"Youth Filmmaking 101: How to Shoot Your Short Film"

A lot of indoor lights are a little bit more orange, while the outside ones are blue. Okay, mixing those is not a problem, but if you're not careful, if you mix colors on somebody's face, it can look sometimes kind of ugly. So we're actually gonna stick with this kind of orangey glow since we have what are called practicals around, and we can justify this type of lighting. Do you understand what a practical is? Yeah, like something that we have access to right here, like a practical effect. Like I guess it's built into the location of the set. Yeah, but you have fake practicals too, right? So if you have a lamp, you can use a lamp as a practical in the scene, and that'll justify the lighting that you're creating. So it's a really good way to have lighting on set and make it look seamless, even though you're probably adding a lot of light, right? So in this scene, we have a bunch of practical lights in the back, and they're kind of a little bit more orange, and we have a lot of blue coming in from over there. We're basically going to let this just kind of add to the room ambience. We're not going to worry too much about the light coming in from outside, but we do need to be careful because the sun's going to set, and that's going to change the temperature, the color temperature of the sun. So first thing we're going to do is I think we should find a lamp, and we'll put a lamp on here to motivate, and we can turn it on, and we can motivate the lighting, and that way we can light our actor pretending like they're being lit by the lamp.
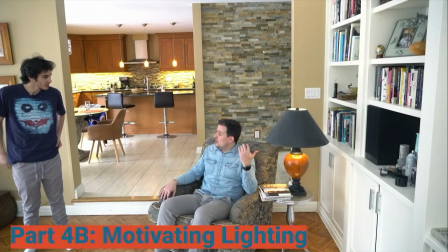So now that we have this orange light, we now can motivate lighting.
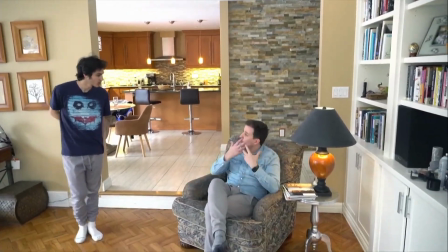We now know that there should be some orange on our actor's face, right?
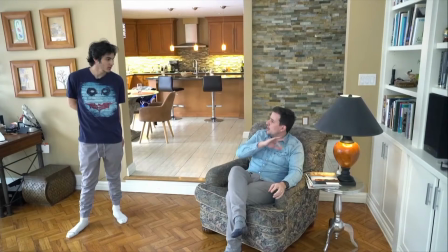So this nice warm orangey color on our actor's face, as opposed to and we have it in the background as well.
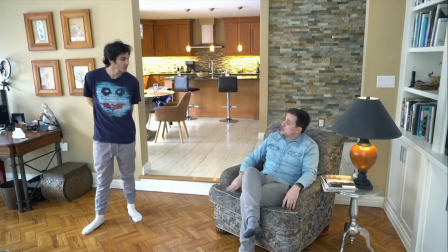The only blue we have are from the windows that we're deciding not to shoot through. Yeah. Right?
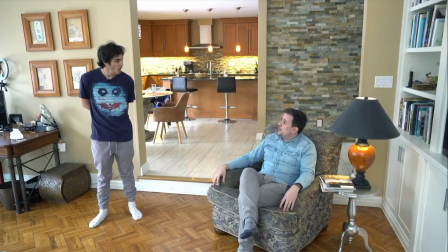So we still need to add to our actor and light our actor a little bit more.
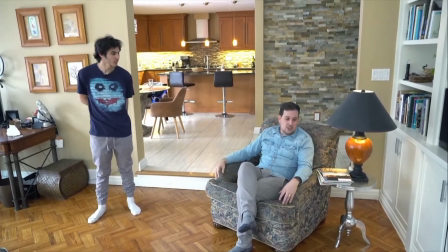Just just make him pop from the scene a bit, right? So we're gonna do that by using another light.
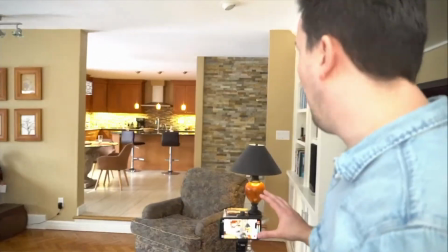Okay, Daniel. So here's our shot, more or less. We're gonna have Marcus on the day.
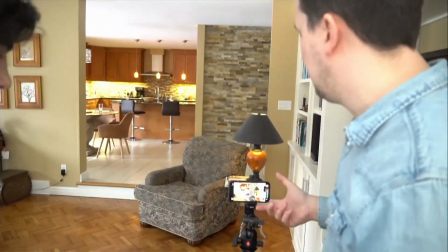He's gonna come in and he's gonna sit down here. We're gonna frame it up similar to this, and that way we can see all the depth.
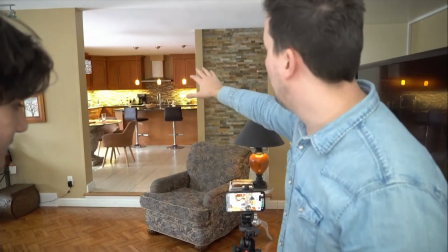Yeah. So you see how we lit up the kitchen and we turned on the pendant lights, and it creates those levels.
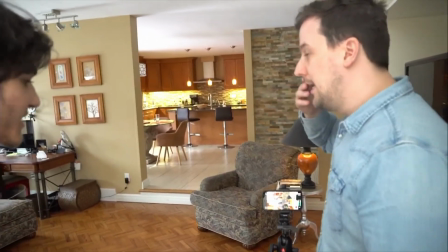Yeah. Those right? It depth in the background instead of just like a boring old white wall or something.
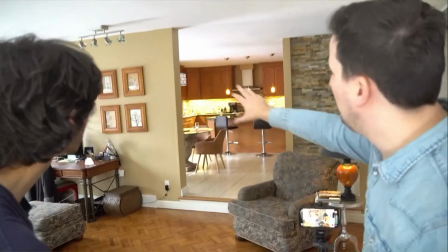Exactly. So it just creates these nice glowing orbs, among other things. We can see some of the blue coming in, and we just assume that there's a light source coming in that way.
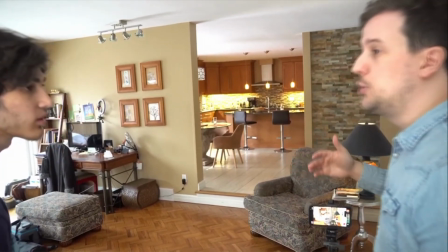That's obviously very natural. And again, when you're location scouting, you should be thinking of these things about time of day, right?
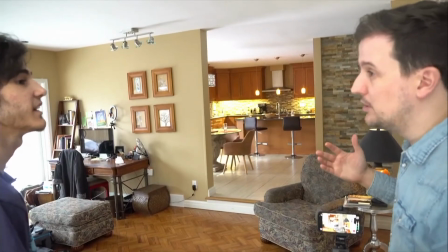So if we're facing north or south or east or west, it obviously makes a big difference on what time of day you show up, because the lighting coming through the windows is going to be different,
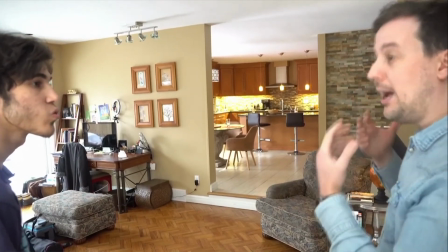right? Or it's going to be brighter or darker. So coming in at the right time can make all the difference.
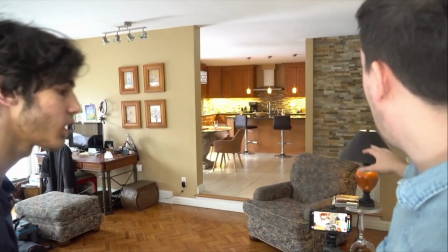So now we have everything. We have this stuff set up.
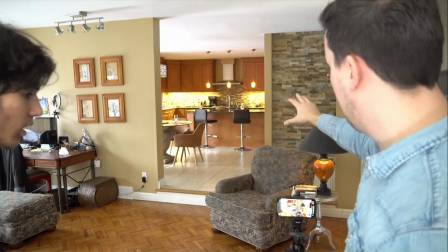We have a lamp here, and we have our background is all lit, and we have it kind of well composed.
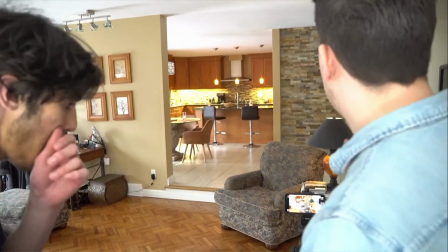And what I'm thinking our shot should be is essentially, we're not going to move the camera too much.
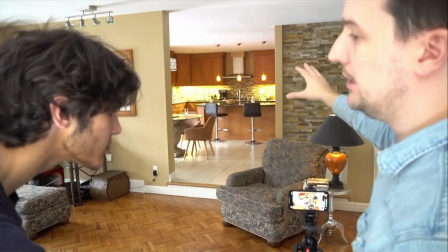We might have a slight tilt from when he walks in and sits down, and that's about it.
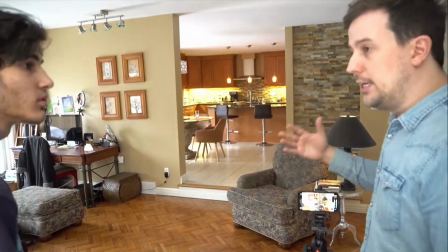If you compose a frame very nicely, you don't need to move the cameras that much, right?
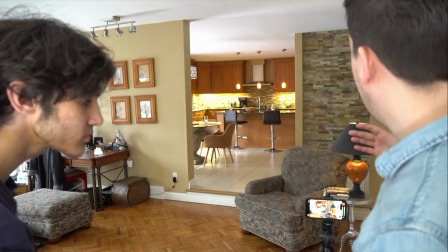So, at this point, I think we have a kind of a nice setup.
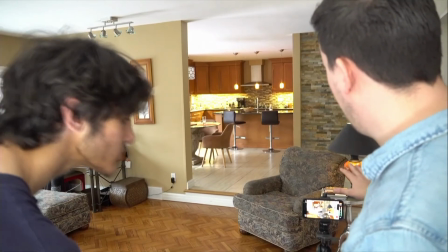It's well composed. It's well framed. At this point, why don't we run through?
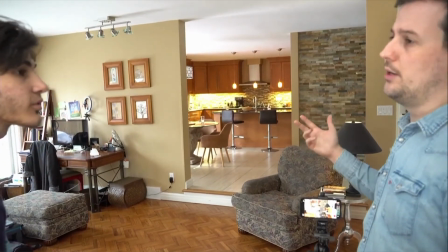So we blocked, and we're still kind of lighting before we get to rehearsal. Okay, Daniel, we're going to use something called a lantern. Have you ever seen a China ball? Like, have you ever seen they use it in movies a lot, actually. Or maybe at like a gimmicky restaurant or something. Those balls and it shoots lights. Those are actually used all the time in the film industry. Believe it or not. Really? Yeah, it's a really cheap way of what's called diffusing your light, making it a lot softer and creating really pretty light. And you can get them for like 10, 15 bucks on Amazon.